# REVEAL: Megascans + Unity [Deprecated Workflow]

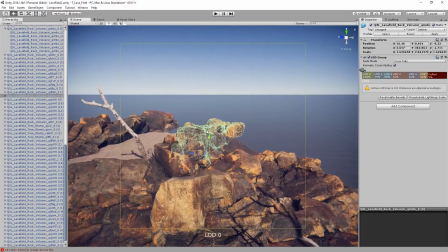8:37 Iteration is key. Sometimes you're going to be happy with how something looks on the first pass, and other times you won't.
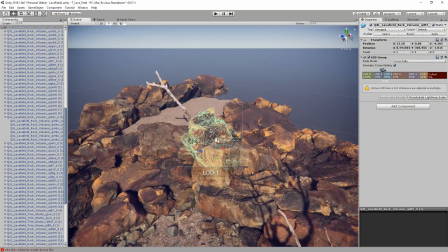8:43 And in some cases, things might look good at first, but once you add a few other pieces to the scene,
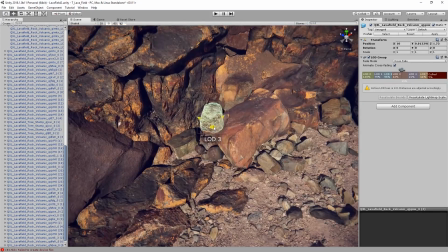8:48 suddenly that thing that worked before no longer fits, and you'll need to adjust or even delete.
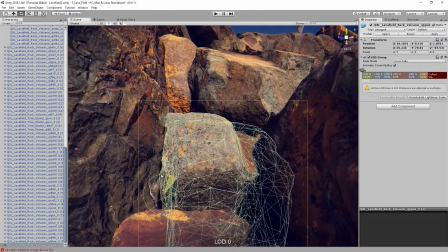8:53 And the same is true for the inverse, where something might feel out of place until the level's further along, and then it just works.
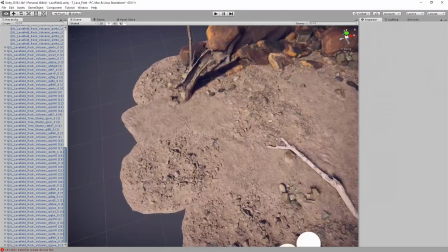9:00 So try to stay flexible as you flesh out the level.
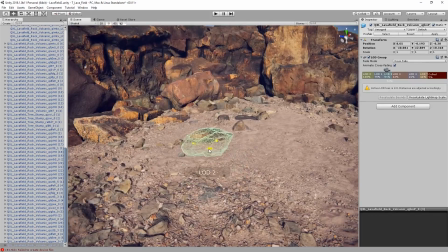9:03 Once you're happy with the overall layout, look, and composition, then begin adding the smaller details that will really start bringing the scene to life.
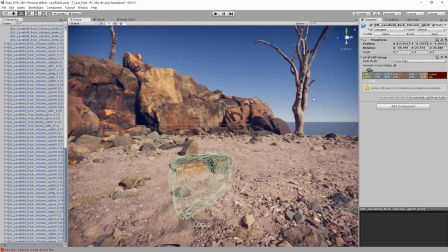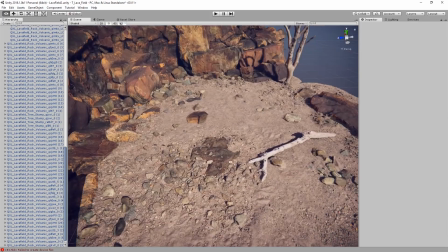9:19 Here's another example of how you can get some cool-looking shapes by sinking rocks into the ground.
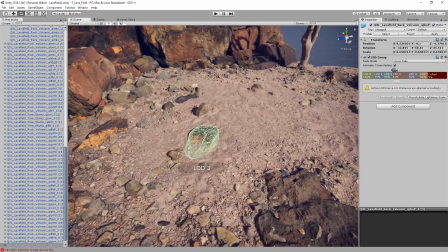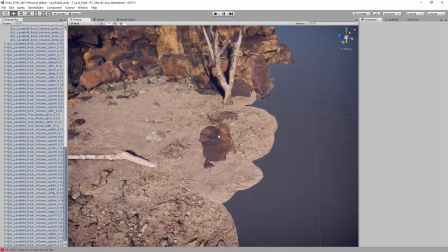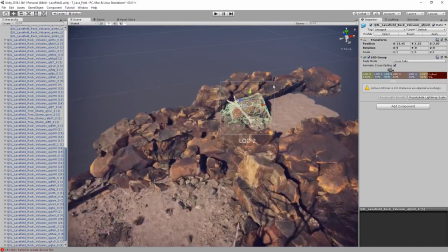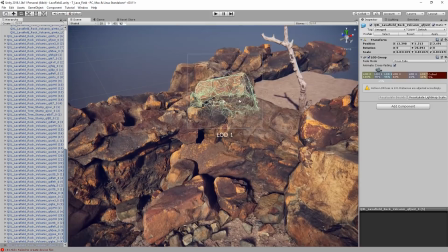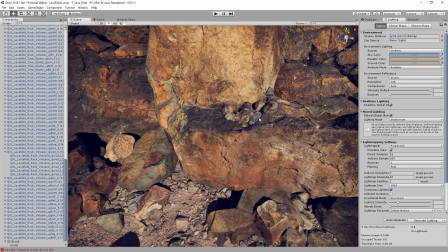9:44 Here I'm using a 3D mesh painter to lay down some smaller rocks in various places around the scene.
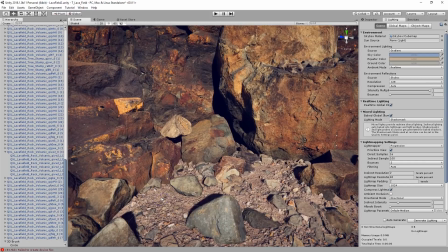9:49 There are several different mesh painters available on the asset store, and in my opinion, they're worth every penny.
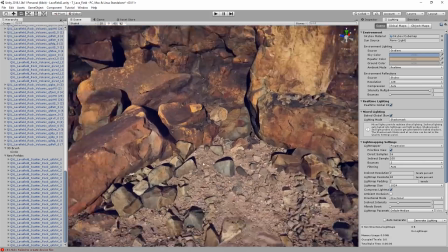9:54 This kind of tool will save you a lot of time when working in outdoor environments.
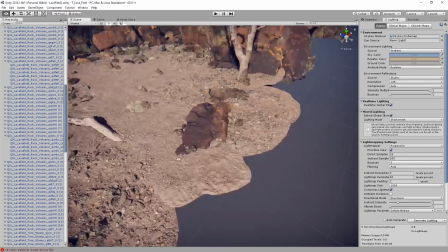9:59 They'll also give you a greater sense of randomness to the placement of your assets, as opposed to putting everything down by hand.
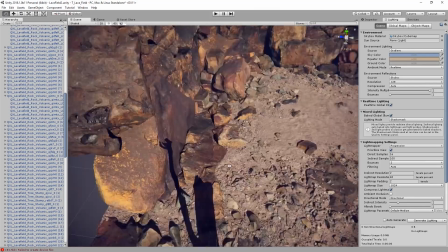10:05 Most of the time, this works out great, and I won't need to tweak anything. However, I'm not always happy with the end results, and I will make adjustments as I see fit.
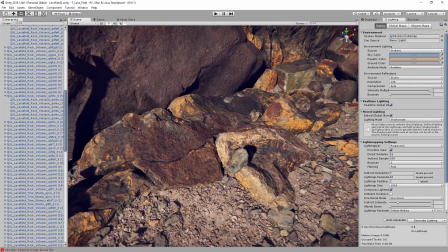10:13 Most of the time, I leave these things for more of the polishing phase,
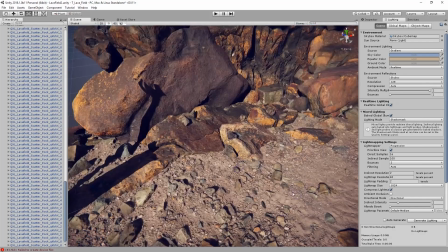10:17 but sometimes I will make those adjustments as I'm painting so that I can continue to paint with those changes already made.
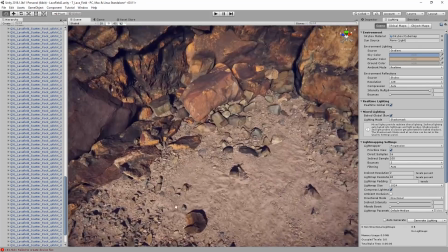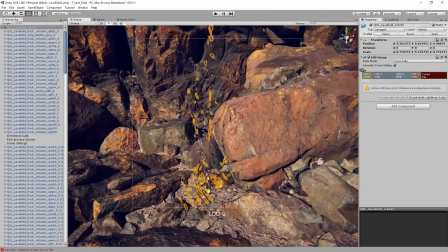10:29 In this particular scene, I decided to place the vegetation by hand.
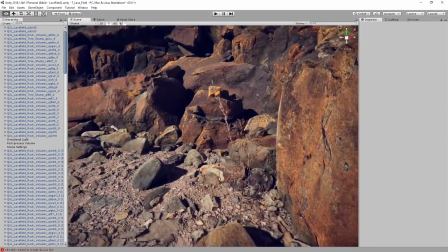10:33 Because most of the plants have more of a shrub or even small tree look to them, I wanted to be more intentional with their placement, rotation, and scale.
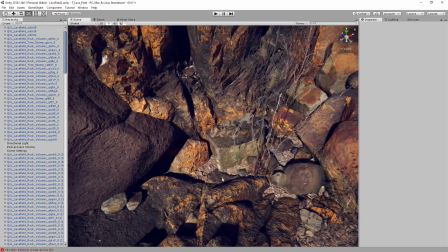10:42 However, this is just a small corner of a level, which gives me the flexibility to do this.
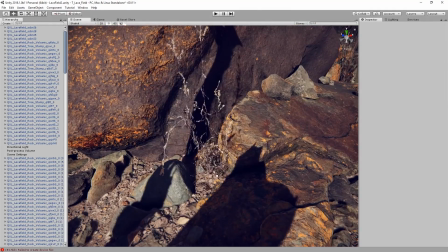10:47 If I was building a level that was 5 or 10 or even 50 times larger than this area,
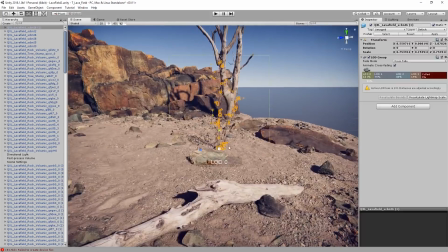10:52 or I was laying down more traditional grass tufts, I would certainly be leveraging the 3D mesh painter again.
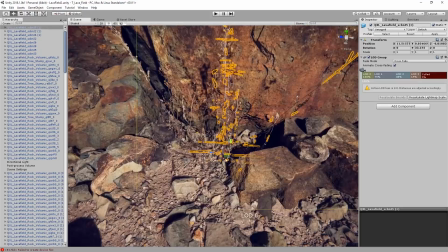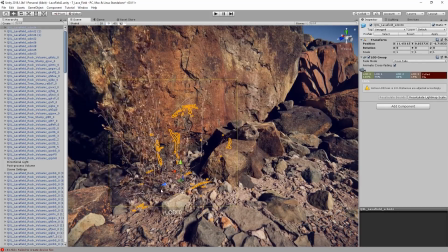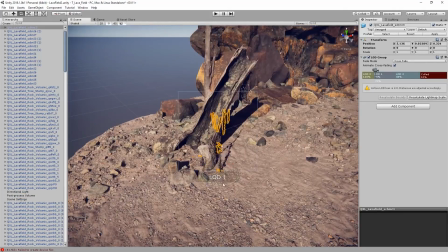11:11 Now I'm using a different plant that has similar characteristics as the other, but is different enough to cause a bit of contrast between the two.
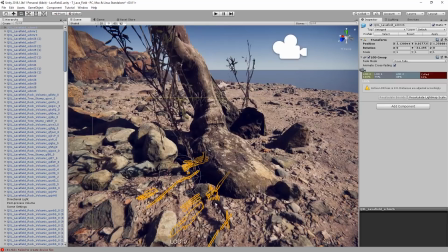11:19 One of the nice things about this plant set is that it comes with a couple of ground prefabs made up of twigs and small branches.
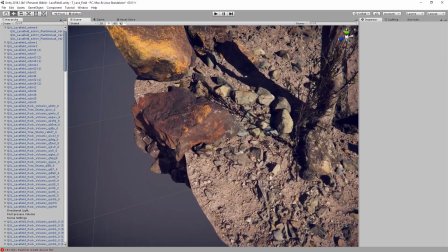11:25 This is a really quick way to add complexity around the base of trees and other vegetation.
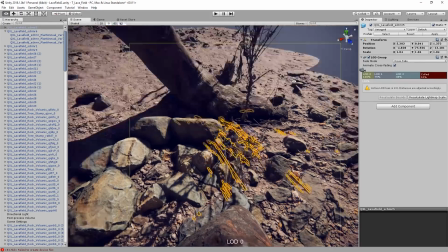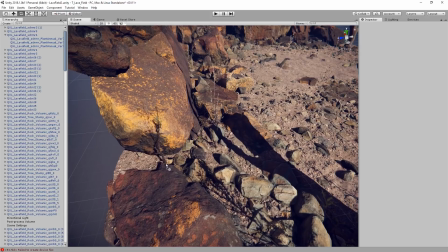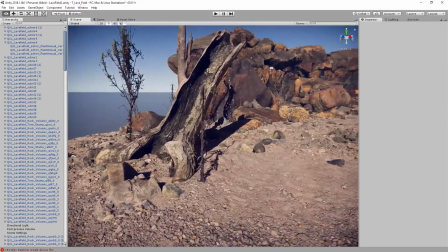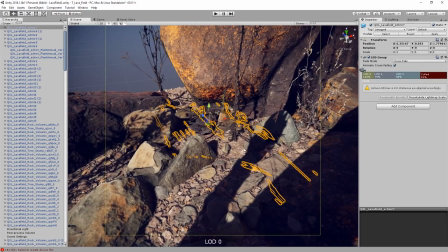11:46 As I mentioned before, I'm placing these by hand so that I have more control over what plant goes where.
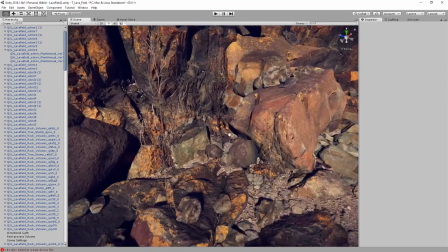11:52 Using some of the taller, more slender plants back in between some of these rocks is a nice way to soften the transition from the ground to the rock face.
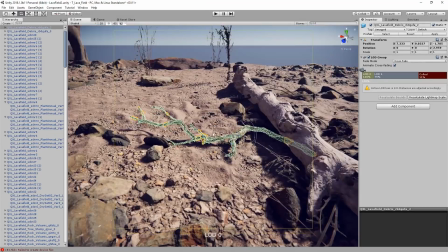12:03 With all the dead trees around, it would make sense to see a lot of branches lying on the ground as well, so it's time to start dropping some of those into the scene.
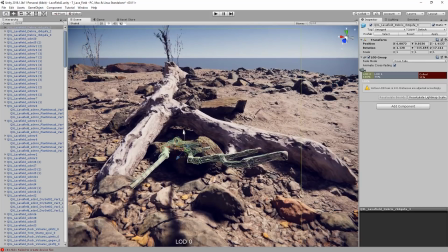12:12 While it's impossible to avoid completely, I try to make sure that things like branches, twigs, and vegetation aren't clipping through the rocks or other branches.
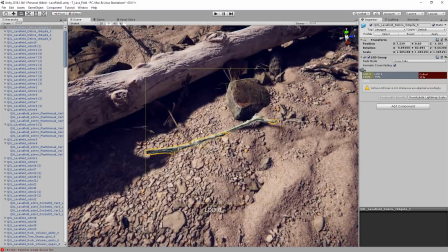12:19 It can be a bit tedious to rotate and move each one several times until it looks just right, but the attention to detail will pay off in the end.